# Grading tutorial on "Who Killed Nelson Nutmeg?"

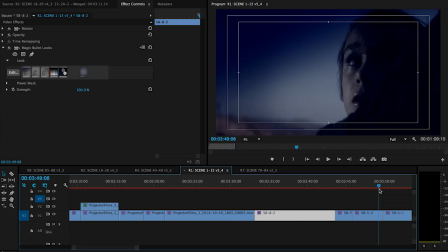[24:48]
The trouble with a lot of day for nights is that people go a little bit too dark with them, so that the viewers get slightly frustrated, they can't actually see what's happening. If you imagine this is really a home entertainment release, people are watching this on their,
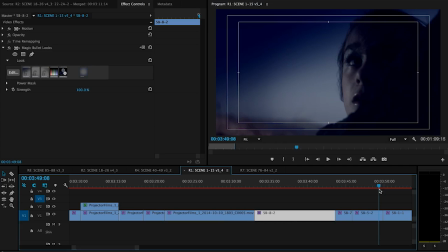[25:05]
not very professional TVs or tablets which aren't calibrated at all. So, maybe they've got them a little bit too dark. Don't want to go too dark with it. Want to be able to keep it being viewed easily and comfortably,
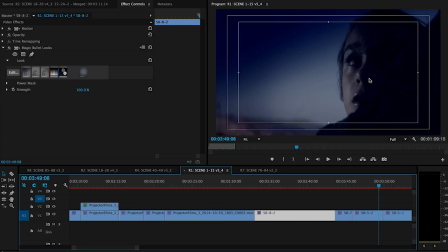[25:22]
so that it's not like, oh, what's going on, I didn't actually get it, and people get frustrated. Then they feel that they've missed out on elements of the story that they should have got but couldn't see. So I feel that this balance is probably a good one for a home entertainment release.
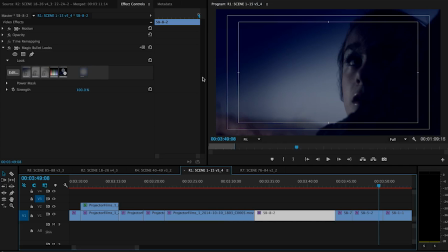[25:42]
Well, that's quite a quick whistle stop through the grading process. Just reiterate, this is just something to be done that I've done at home because it's a low budget, micro budget feature. Obviously, it could be done better, it should probably be done better,
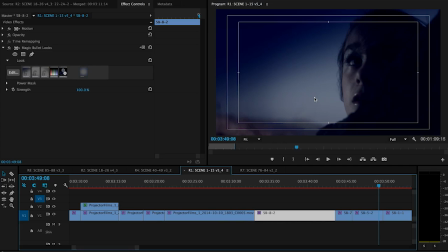[26:01]
but it does go to show that there's plenty that you can do with your micro budget feature to get rid of and overcome your production problems, as in, we can't afford the large lights for night shooting, but we can shoot day for night. With some good grading ideas,
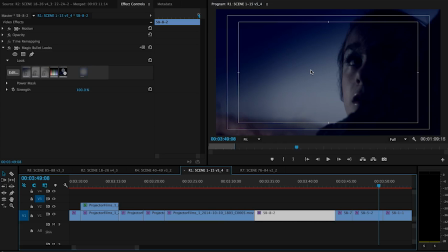[26:20]
you can overcome the fact that it's not always sunny, and again, you can't afford the large lights to give you that direction. You can at least grade the sea and the sky to be a bit bluer, and to give everything a warmer look.
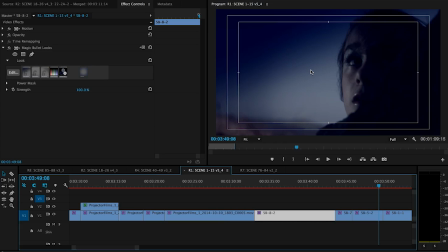[26:36]
It means that some things that seem impossible have now got a chance, and that's as much as we can hope for with a micro budget feature. All right, I'm going to draw it to a close there,
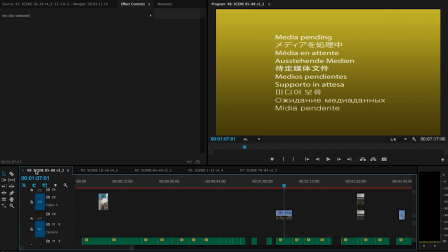[26:48]
and just say check us out again soon when we're going to be looking
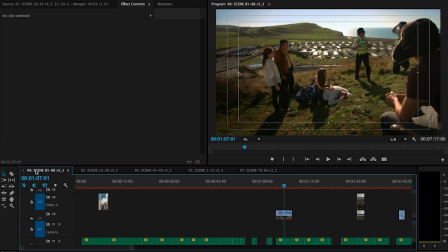[26:55]
at making the DCP, which is how we got it from this 4K timeline into the cinemas and onto the big screen.